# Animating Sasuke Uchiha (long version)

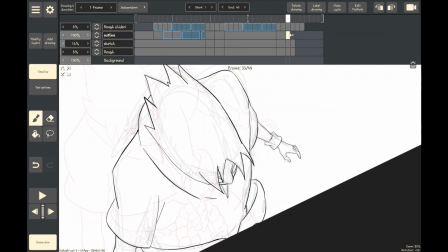8:18 Now, this is not one that should stem from hate, but from genuine love for the craft.
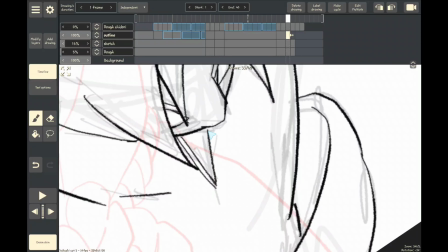8:23 When you have a competitive mindset and you see an animation that is very better or far more gorgeous than yours,
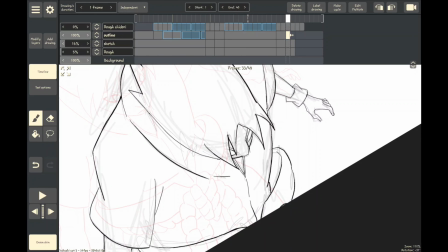8:32 always strive to improve and get to that level of animation and see whether you can do better.
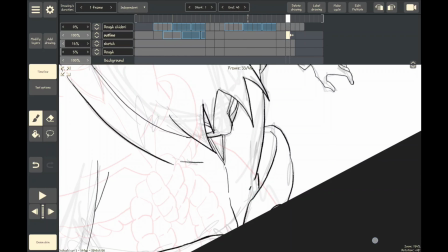8:37 For instance, when you're looking at my animations, challenge yourself and try as much as possible to see whether you can do it better than I can.
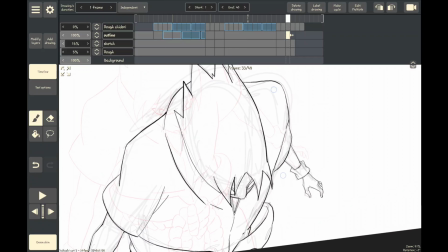8:45 This is something that I think is helpful in catapulting your progress.
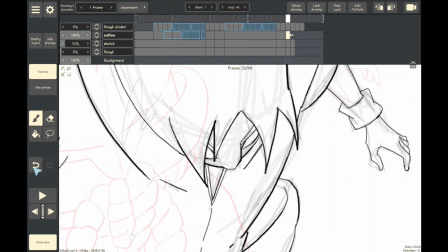8:50 For instance, when I started animating on Clip,
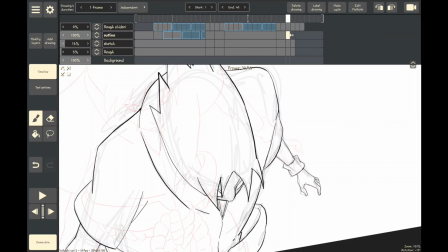8:54 one of the very first times I made my animation, I was very impressed with myself and I saw what I've done and I felt I was the best.
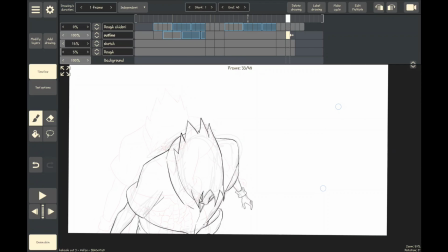9:02 Then towards the tail end of the Clip competition,
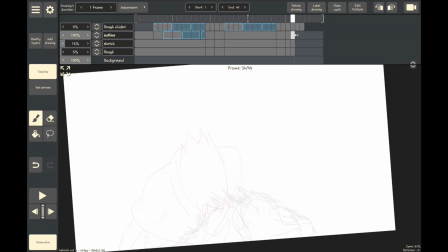9:06 I saw artworks that blew my mind and I was wondering if such a thing could genuinely be achieved on Clip.
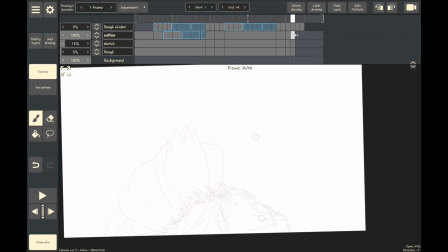9:14 And that actually pushed me to strive to do better, to be the first, to be the best.
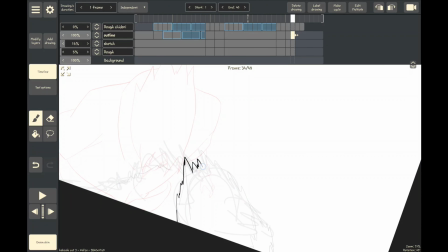9:19 And even though I wasn't the best, I at least improved. So it is just important for you to have that kind of mindset.
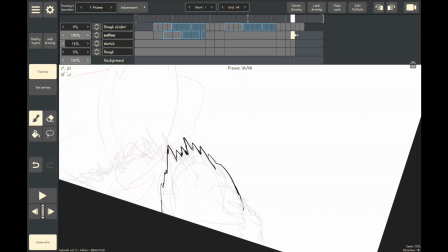9:32 Now back to the animation. This aspect of the animation I'm drawing is a smear frame.
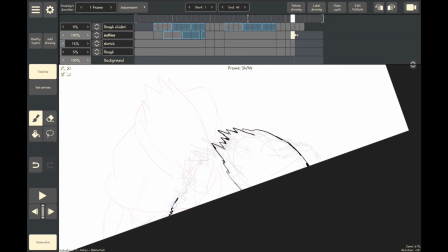9:38 Now smear frames do not necessarily need to conform to the form of what you're trying to draw, but you have to draw it in such a way that it captures the element of speed.
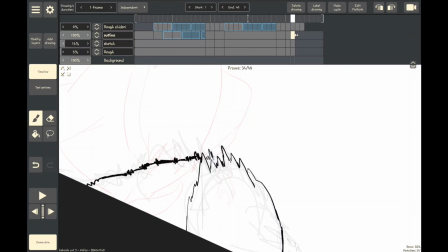9:50 So the edges tend to be distorted and extend at the direction in which the
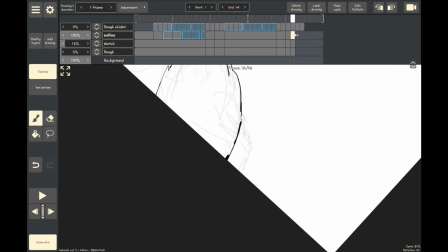9:56 animation is coming from or the direction which the animation is going. So it's a very useful tool when you are
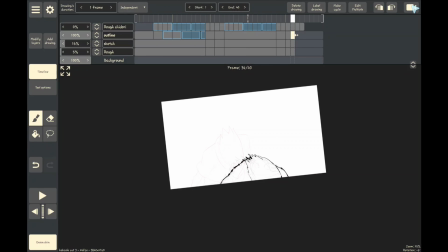10:06 doing 2D animations and you want to convey that element of speed.
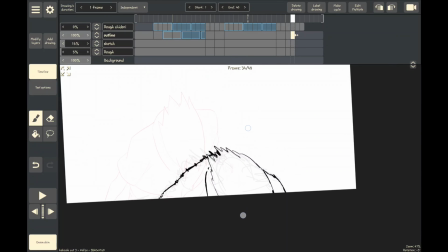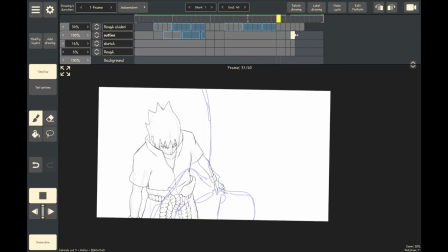10:20 Now that I'm done with the outline, the next process usually for me is to add the shadows. So I'm going to make my layer of the Chidori visible and make it act as a guide for how I'm actually going to apply my shadow.
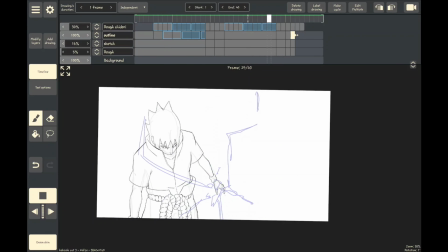10:37 And the reason why this is important is because the Chidori is a light source, and that means it's going to affect the way the shadow looks on the character depending on the location which the Chidori is.
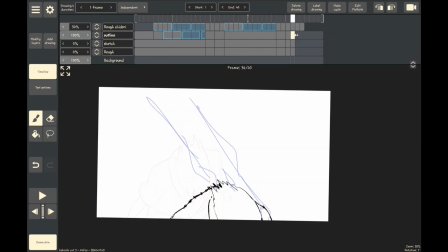10:53 You can see from the animation that it lifts this Chidori, it lifts his arms up before igniting the Chidori close to his face,
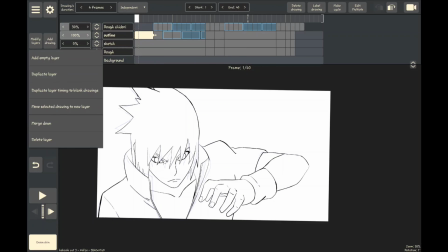11:01 which means that the Chidori is going to affect the way the light interacts with his face.
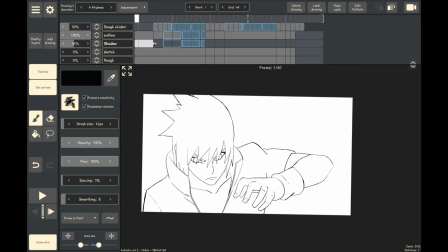11:09 Now, after creating the shadow layer, the first thing I'm going to do is to make sure that the shadow
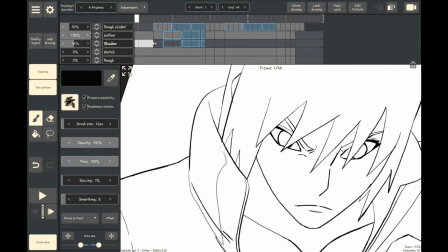11:18 conforms to the natural light of the environment, because the Chidori has not yet been activated.
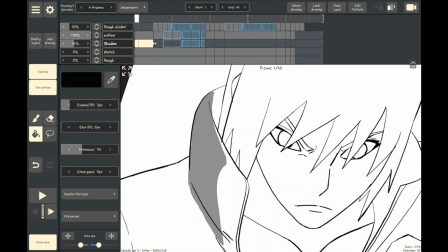11:24 So we just draw what the shadow would normally look like at this current state.
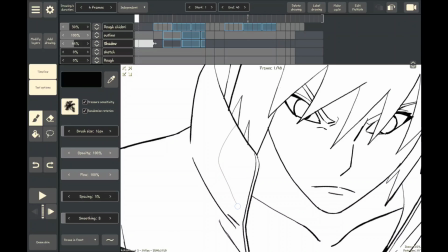11:30 Now, what the shadow looks like before the Chidori is ignited is subject to where you want your light source to be,
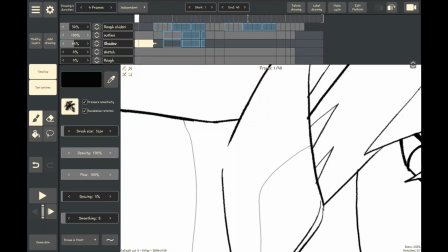11:38 depending on the environment you want to place your character in.
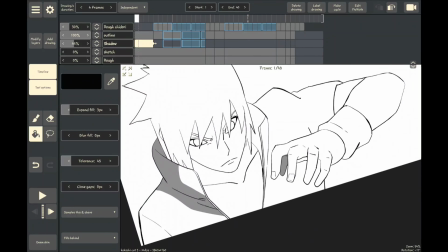11:42 And right now I'm just operating with the premise that the light source is coming from the sun, which is directly above him.
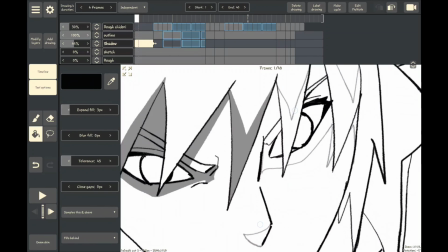11:51 So that's just what I'm going to do now.
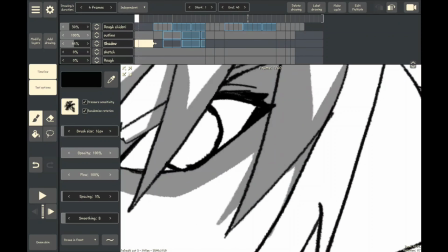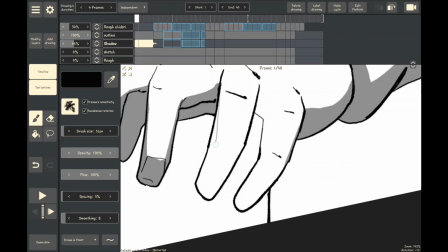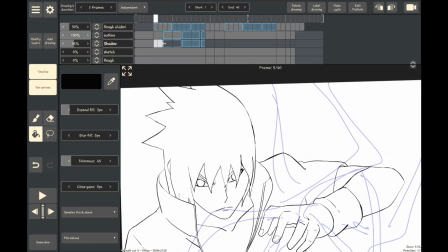12:06 So another thing is that let's go back to this issue of Sasuke lighting his Chidori.
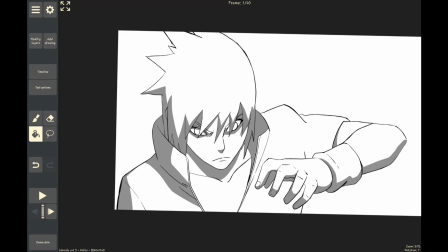12:11 As you can see in this previous frame, there is no Chidori ignited yet, but in this next frame you see the Chidori come up.
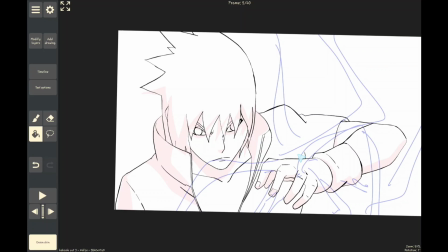12:19 Now you have to take into account the effect of the light coming from the Chidori on Sasuke's face.
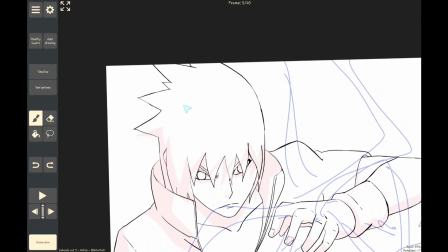12:26 So you want to make sure your shadow reflects
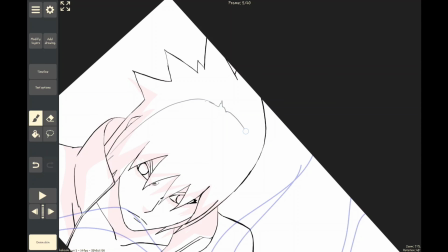12:33 that there is a different light source coming in.
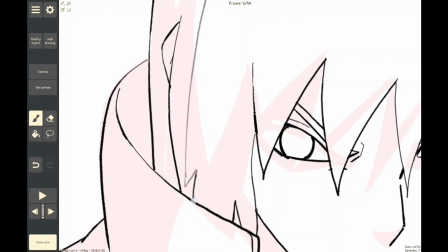12:37 Now you don't have to be very rigid with your light source when it comes to animation, because it's sort of stylized, but you want to keep some
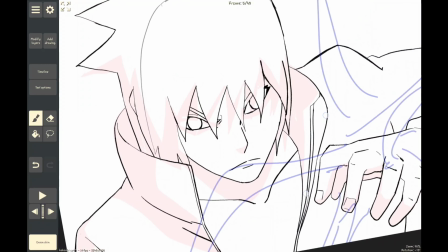12:47 properties of reality in it. So let's say this is the Chidori lighting up Sasuke's face.
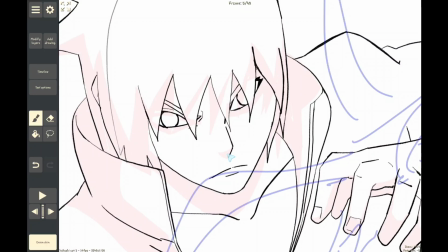12:54 You know that there was a shadow in the previous face below his nose,
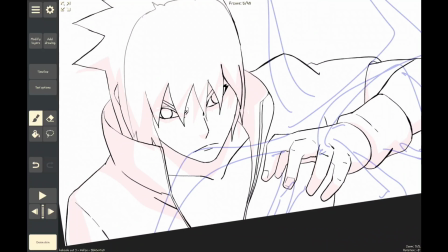12:57 but now that the light source is coming here very close to his face, all that is gone.
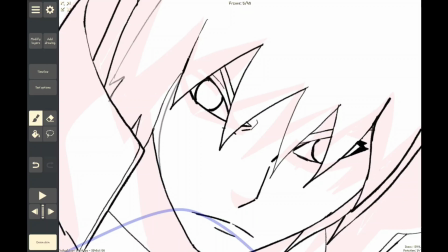13:03 So let me just put a little bit of light here.
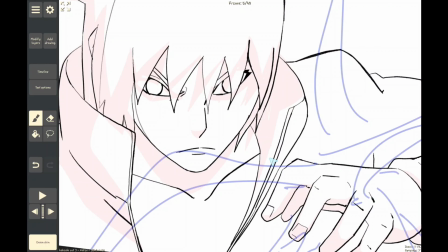13:09 Then you can still make sure that inside his collar is dark,
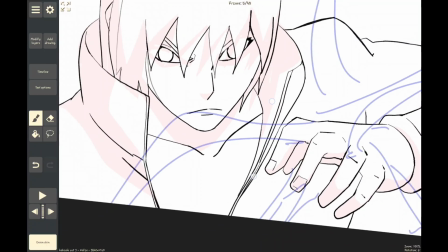13:13 because the outside part of the collar is shielding the inside part from that light, so it's casting a shadow within the collar.
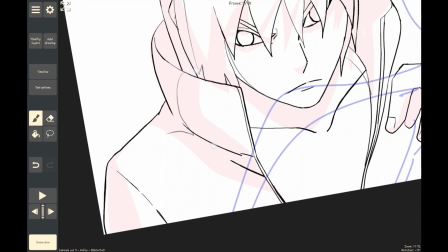13:24 And therefore the other sides, the light source is pushing the shadow back, so
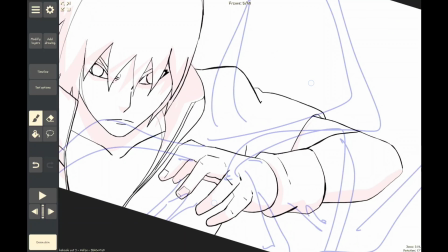13:33 maybe there's less intensity.
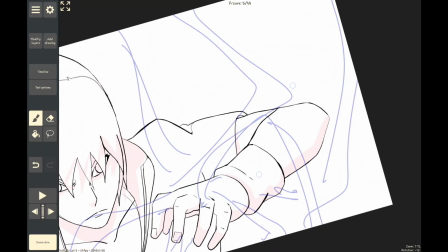13:35 And sometimes you want to even put shadow in places where shadows do not exist before, just for the cool factor of it.
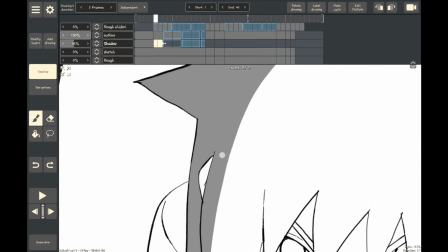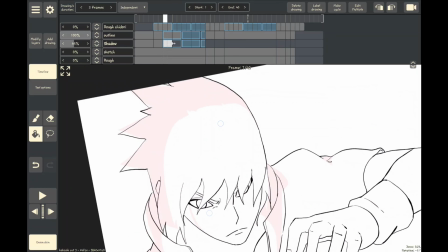13:48 Now that we are done applying the shadows for the first part of the Chidori getting ignited,
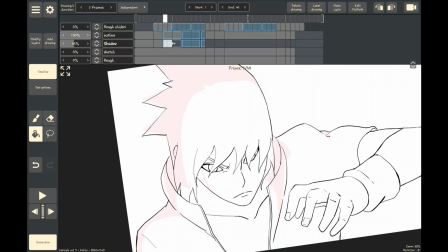13:54 we're going to use the onion skin as a guide for the next shadow we want to apply onto the next frame.
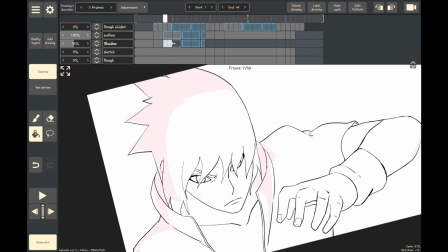14:01 And the reason we are doing this is because we do not want the shadow to be too consistent,
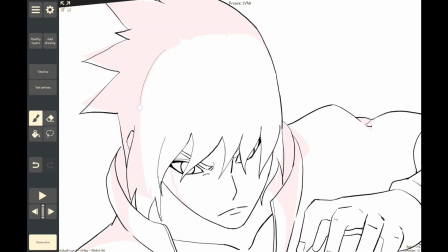14:07 because the Chidori is a flickering light source, which means the light source is not too stable and the light source is shaking.
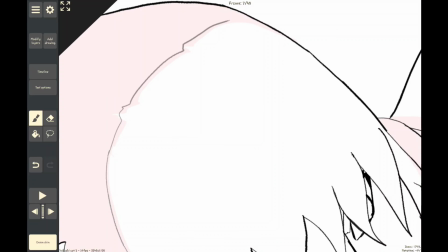14:14 So because of that, the light source is also going to affect the stability of the shadow that is being casted on Sasuke.
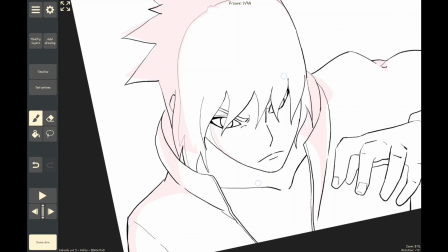14:23 So you can try as much as possible to retain that, how can I put it, the initial structure of what the shadow looks like.
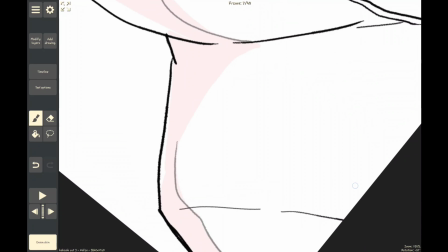14:32 It's being casted to the back, it's closer to the face, so the light source is coming from this place.
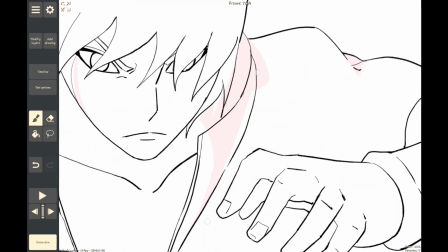14:38 But you just have to work on the extension of the shadow.
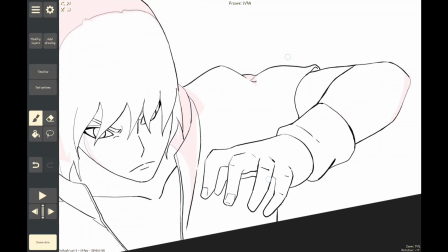14:44 So there are parts where you push the shadow back a little bit, or maybe you extend it forward a little bit,
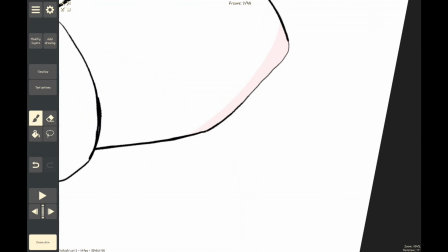14:50 but it still obeys that basic structure of where the shadow is being casted. Now look at how I extend the shadow at the elbow side, but it's not too much.
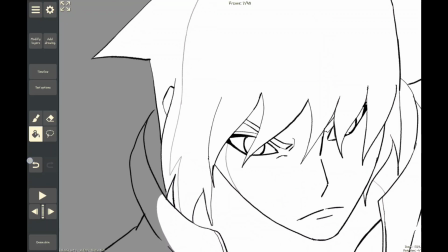15:02 It still obeys that previous structure of the shadow in the previous frame.
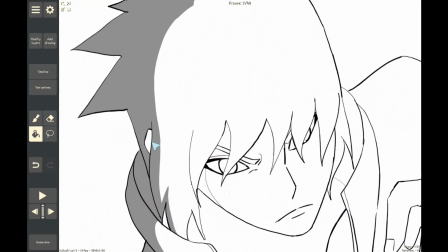15:07 So it's going to give it a flickering sort of shadow when we are done with the final animation.
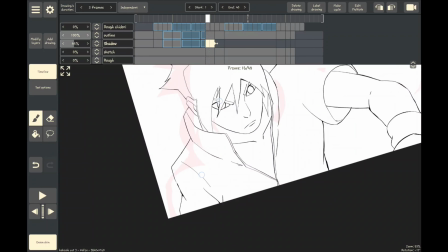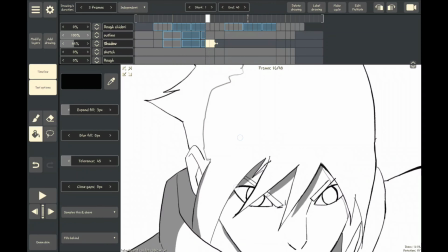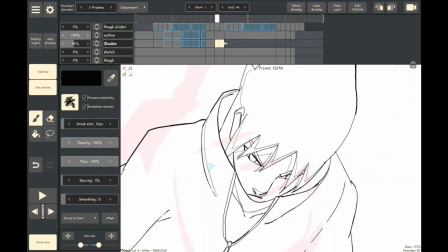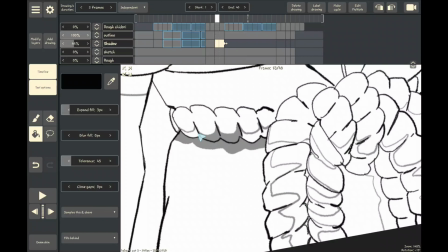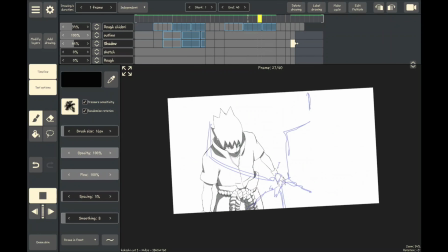15:37 And that concludes adding the shadow to Sasuke Uchiha after adding the Chidori. Hopefully I'll be able to work on a follow-up tutorial video where I'll be applying the colors and the backgrounds and maybe explaining how the light source affects that as well.
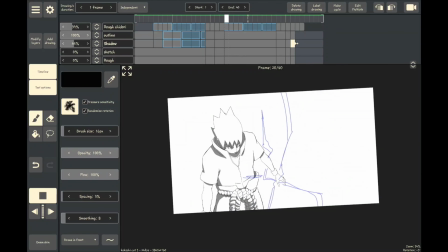15:55 And for those of you that are curious, the animation took me about 2 hours 30 minutes to complete.
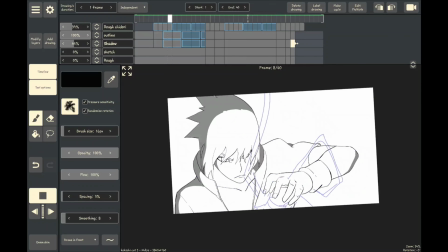16:01 So thanks for watching this far, and God bless you.